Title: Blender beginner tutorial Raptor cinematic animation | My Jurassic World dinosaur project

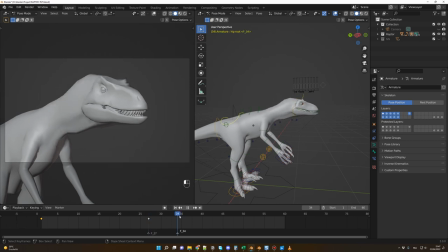16:44 So I copy the original position, and here where I have my mark, I will paste the original position. So we have this. Okay, that's good for now. Let me change the camera angle just a bit. I press N, camera view, maybe something like that.
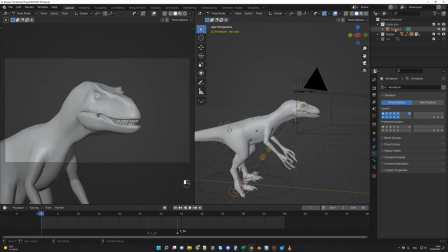17:00 And one thing I forgot to do with the camera, if you want a cinematic look, you click on your camera, you go on output properties, and here for the Y, you change it to 810 to have this cinematic ratio. So now maybe let me reframe it a bit.
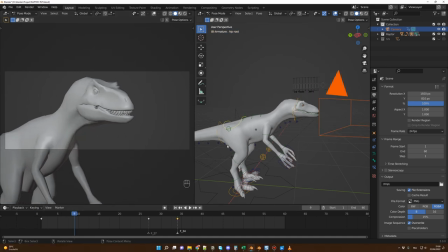17:18 Now we can do the same for this control. We don't want it to stay still, so we can animate it just a bit to have a little motion for a more organic feel. Let me go in frame 60 and I will move it a bit like that.
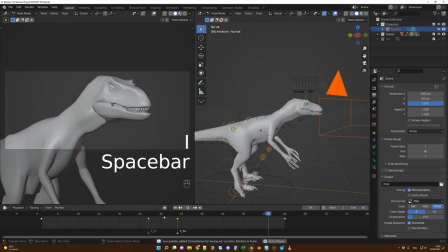17:35 Something like that. Let me test. Yes, you know, it's, and he's going forward. When I look at the animation, I feel that my raptor is not going back enough with his head.
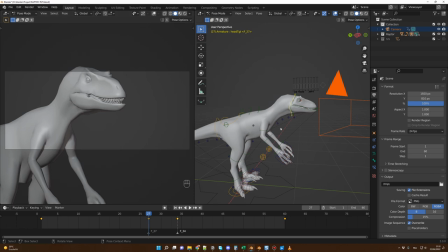17:46 So I will change that. I go back on this control, and at the 27 frames, I will just move it back a little bit more.
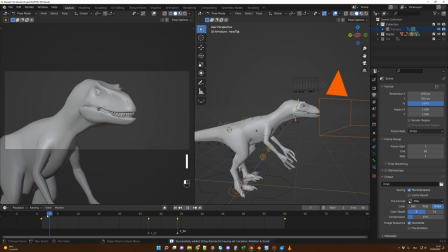17:58 Yeah, something like that. Let me test again. Yeah. And now he's pulling his head and he's shouting. And one thing we could do right now, if he's shouting here,
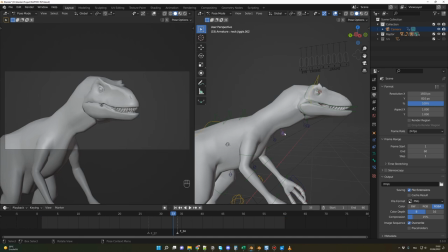18:14 maybe we can, yeah,
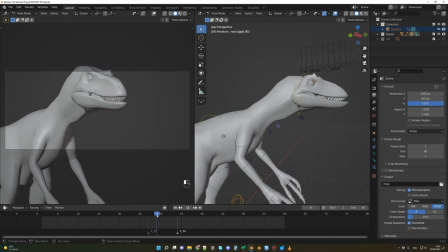18:18 from there, we see his neck, the muscle of his neck, boom.
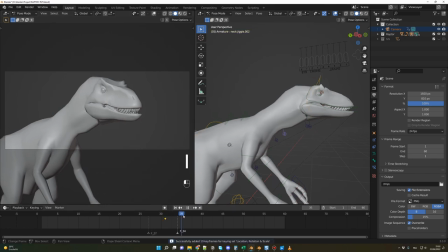18:23 And from there, with this one, we can press I, and we can give it some volume, you know, like that.
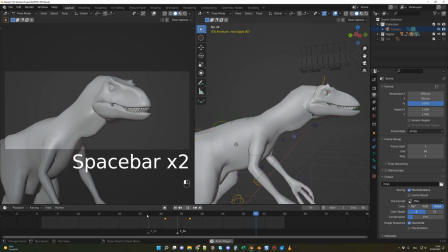18:33 Just to show that he's using his throat to roar.
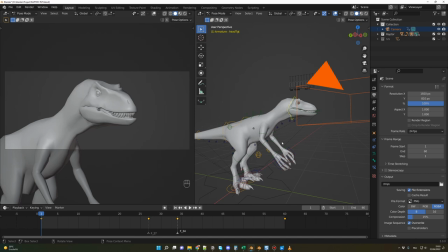18:37 Okay, so this one is pretty okay. This one, this control is okay. Now let's take care, hide the camera. Let's take care of the upper part of the head.
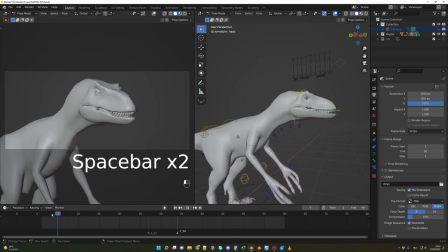18:50 And what I don't like right now is that we are going the movement in only one axis.
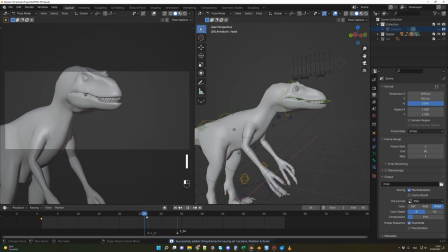18:56 So let me add a keyframe here. And when I go back, maybe I want to turn the head a bit. Like something like that. Just like that. And here, when he's going here, maybe I want to go back.
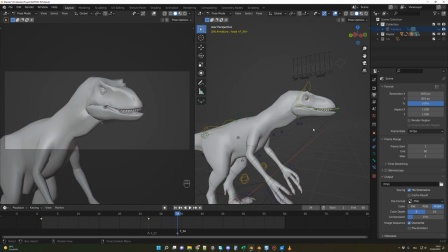Something like that, or maybe the other side. So let me test. Yes, cool. And when he is roaring,
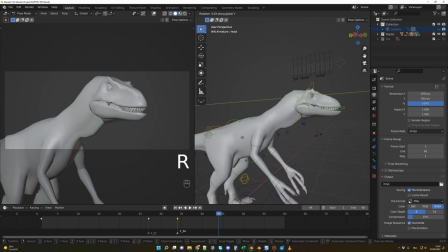19:28 we also maybe want his head to do some little animation like this. And maybe the other side like this.
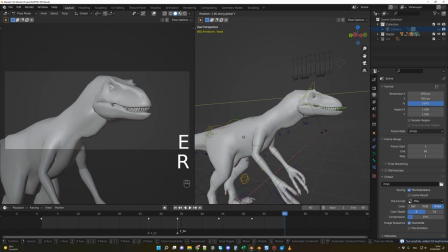19:42 And then he could come back. Maybe like this. Yeah, it's too much. It's way too much. I press N and it was on the X.
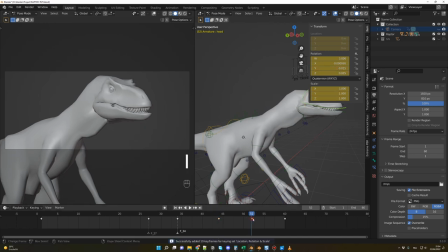20:00 Okay. And here. I again, let me test. Okay, Okay, now it's cool. You know, he's shaking his head a bit. Okay, cool.
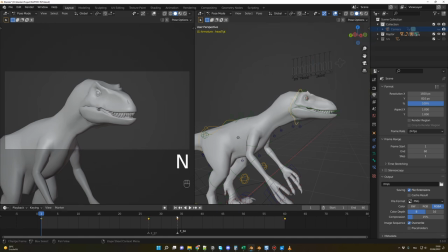20:19 And maybe what we could add is here, maybe he could turn a little bit in our direction.